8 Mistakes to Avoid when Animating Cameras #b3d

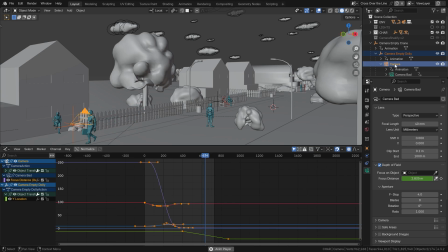Having set up the two camera moves in this separated way,
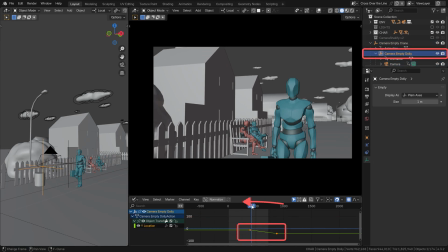there's nothing easier than just taking the dolly move keyframes and overlapping them a little bit over the crane move.
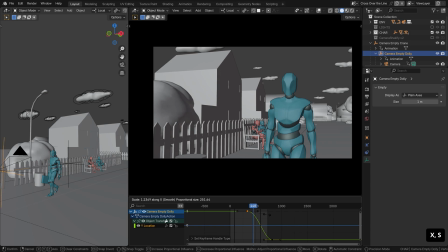And after applying rule 2 from this video, playing with the Bézier curves and even animating some slight camera shake,
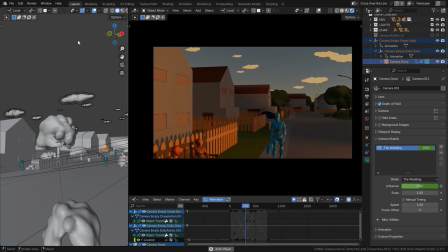the blending of the two camera moves immediately becomes much more natural and smooth.
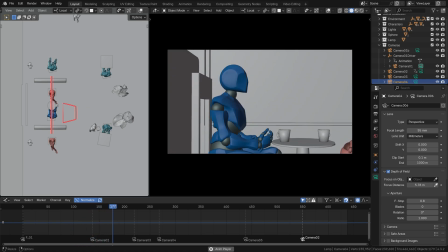A single shot is one thing, When you start putting more shots together, however, a whole new difficulty level gets unlocked.
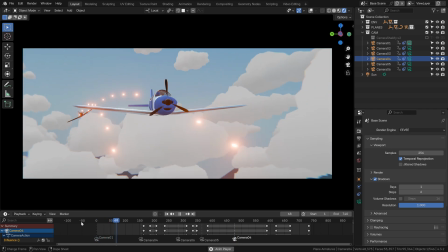In those moments, you also have to think about how the shots float together.
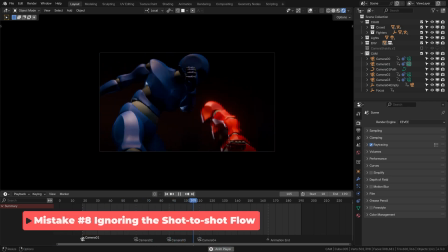And one of the most common mistakes in this area is not retaining the energy of your camera moves between the shots.
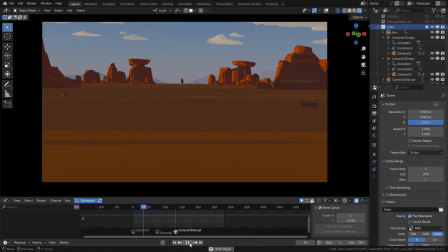Let's have a look at this example. We're getting closer to our subject. We cut to the second shot, which is even faster.
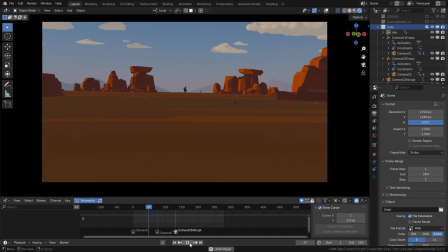And then we cut to a static shot. I don't know about you, but in my case I feel like I've almost thrown up having stopped so fast.
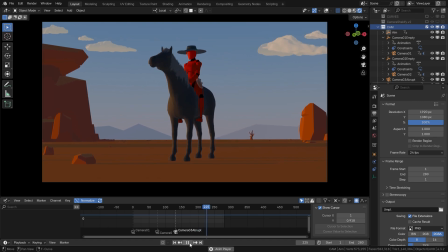Instead, you want to think about the sequence as a whole.
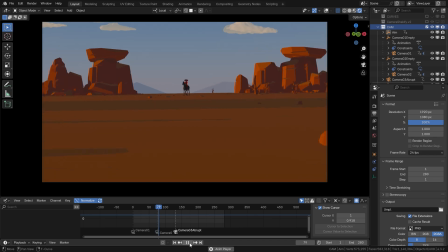I know that eventually I want to have a static shot of this character and his horse rearing.
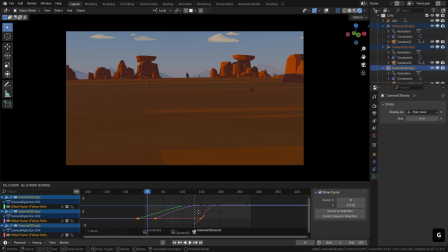And so I want to gradually slow down my camera move throughout the sequence to make the transition less abrupt.
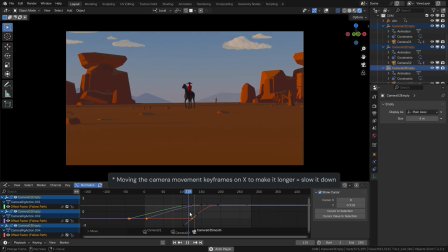When making shot sequences, always try to factor in the camera move from the previous shot and plan for the next one,
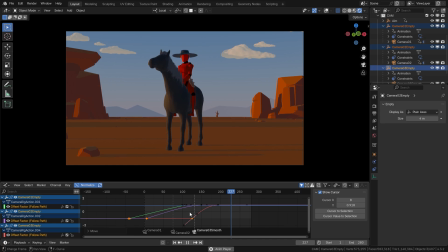making sure that they all flow nicely together.
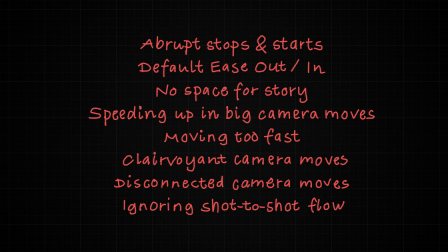So, these were the most common mistakes I was able to gather after going through the wonderful course results from our students.
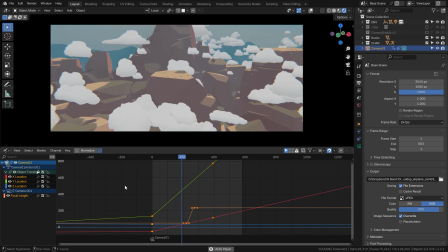I don't know about you, but I enjoy talking about this topic so much.
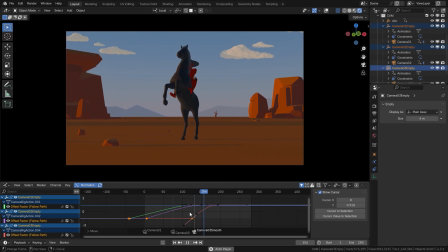Dicing up cinematic art, getting into the weeds of 3D filmmaking and incorporating fundamentals and cinematic art into Blender workflows.
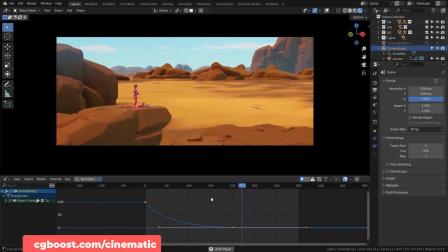So if you want to practice this topic with me, jump into my latest course. Until next time, stay creative my friends, Martin out.